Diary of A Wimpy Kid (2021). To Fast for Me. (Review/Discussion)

Hello everybody! My name is MadMuhammad, and you guys think that being a Sonic fan is hard when they go through mediocrity or when they sell out? Amateurs! Try being a Wimpy Kid fan. We get new books every year that get slightly worse through each time, and get bad to disappointing movies.
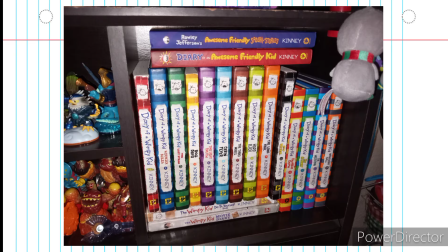[0:13]
Yeah, I know what true despair feels like. I like Dairy of a Wimpy Kid. Could you tell?
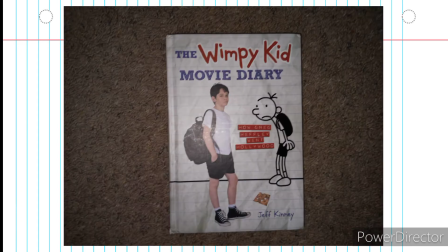[0:18]
As someone who owns almost all the Wimpy Kid books, watches all the movies, and even has the behind-the-scenes books, I can tell you that the quality has started to decrease in recent time. But that is an episode for another day. Today, I want to talk about the next outlet for Greg Heffley to express himself. For those who don't know, at another attempt of selling out, I mean, and another try of getting Greg Heffley on the big screen, Disney has released a CGI Wimpy Kid movie based on the first book. Despite another movie already did that and was better, but whatever. And it came on Disney+, and I saw it through… unconventional means. And what do I think of it? So the plot is relatively pretty simple.
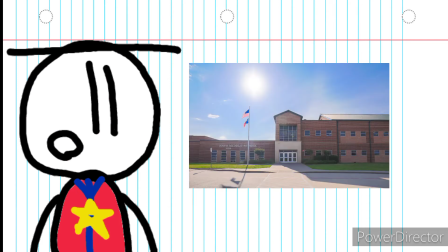[0:58]
It follows the events of the first book, as Greg is now going to middle school and tries to be cool while also trying to make his best friend Rowley more mature and cool and seem less like a kid. While the movie cuts a lot of things out of the book to fit a 56 minute runtime, geez, not even an hour,
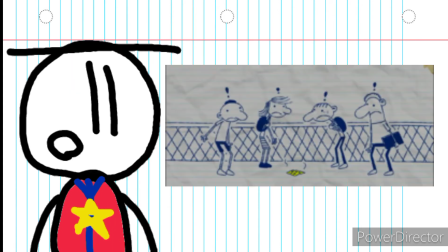[1:11]
it does keep some of her implied points like the cheese touch and the stuff like Halloween.
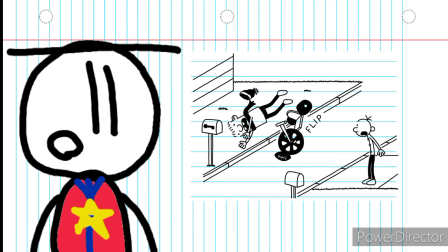[1:16]
Through Greg's stupid little game that he and Rowley plays, Rowley ends up with a broken armet, and from this point onwards their friendship starts to drift away.
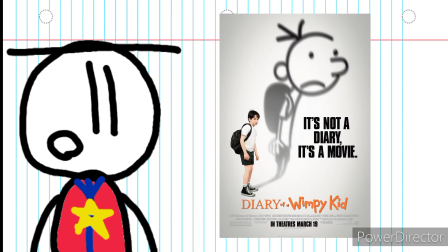[1:23]
As to not spoil the ending of this movie and the book in the 2010 live action movie, Greg and Raleigh become friends again by the end of the movie, and that was Diary of a Wimpy Kid. If this plot synopsis feels short, well that's because this movie cut a bunch of stuff out that was in the 2010 movie and the original book, stuff that I will get into later. But now let's get on to the animation.
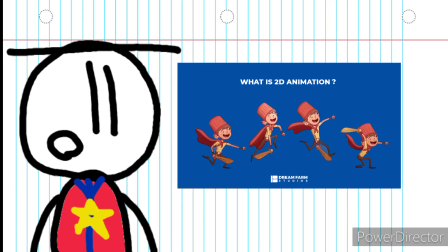[1:43]
Let me say this right here, this movie is in CGI, the books are in 2D, and the character designs look like this. So you have a few ways you can look at this when modeling slash animating it.
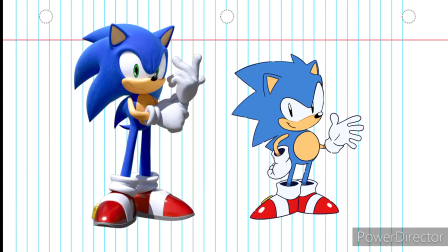[1:53]
You can redesign the characters by adding or removing features so that way they can look better in a 3D space You can go for a photorealistic
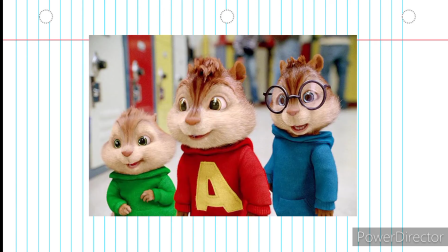[1:59]
art style to make them appear realistic and like they belong in the real world Or you can try and model and animate them to be as faithful to the social material as possible while still being CGI This movie goes with my third option But the problem with this option is that you still need to go through a bit more effort to pull it off correctly Now the models are good I can commend the modeling team for trying to stick as close to the social material as they can but the problem isn't with the models,
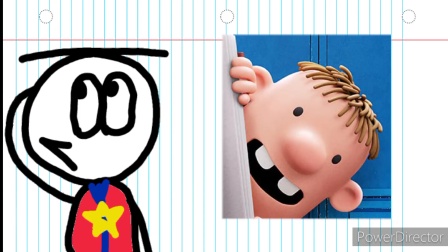[2:20]
no matter how weird Raleigh looks with his play-doh noodle hair. The problem is with the animation.
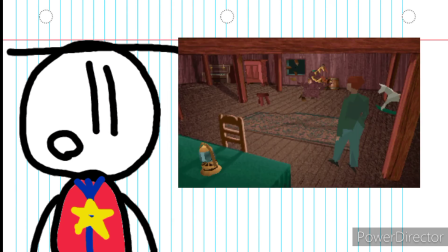[2:25]
When you're animating like this in CGI, you're going to need to keep the camera at a fixed angle, not moving it during scenes so that way the camera doesn't turn or face the character in front, because then Uncanny Valley strikes again. Now you could model them so that way they can look good in every angle, but this movie clearly didn't get a big enough budget for something like that. An example of this working well is with the Peanuts movie. The camera is always fixed, never moving in a scene, and when it does, the characters and make sure to look good. Technically speaking, both movies are modeled the same, except WimpyKid 2021 just loves to move his camera around in scenes and have us look at the characters from the front,
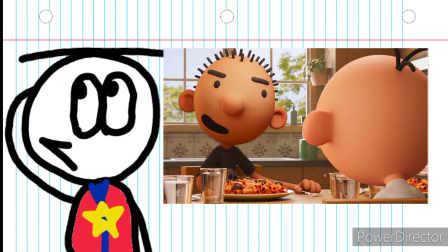[2:55]
despite them being drawn and modeled to be viewed from the side.
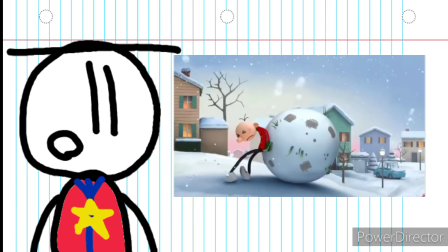[2:58]
The reason why the test demo that we saw when it was first announced back in December 2020 looked better is because the camera was at a fixed angle. You don't see Greg facing forward, we see him how he's supposed to be viewed at the side, but the movie moves the camera around so much that Greg looks weird since he's not supposed to be viewed in the front. Also, it may just be me, but the backgrounds look a bit generic and the lighting could be better. Anyway, that's enough of the animation. Now let's talk about the pros. Like I said before, the models are really good, despite the camera really not doing wonders for them. I also really like the 2D intro at the beginning of the movie. They got a lot of things from the book down in the 2D part, and it just makes me wonder why they didn't animate it in 2D. So far, every time we see a 2D animated part in anything Wimpy Kid related, it looks great! So it always puzzles me why they chose live action for the first time, and then CGI for the second. end. I also like the sleepover scene with Craigley.
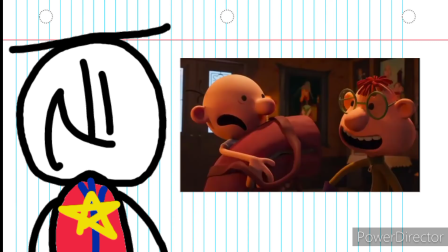[3:45]
The lighting actually looks good there. Craigley's character is supposed to be creepy and weird, and this scene fully shows off his weirdness. I particularly like how at the end of this scene, it will flash on and off to show how Greg had forgotten some parts of his night and remembered others. I generally think that that's really good. And like I said before, the models of the characters do look good. I do think that I would have had a problem seeing them in color, but it wasn't too distracting.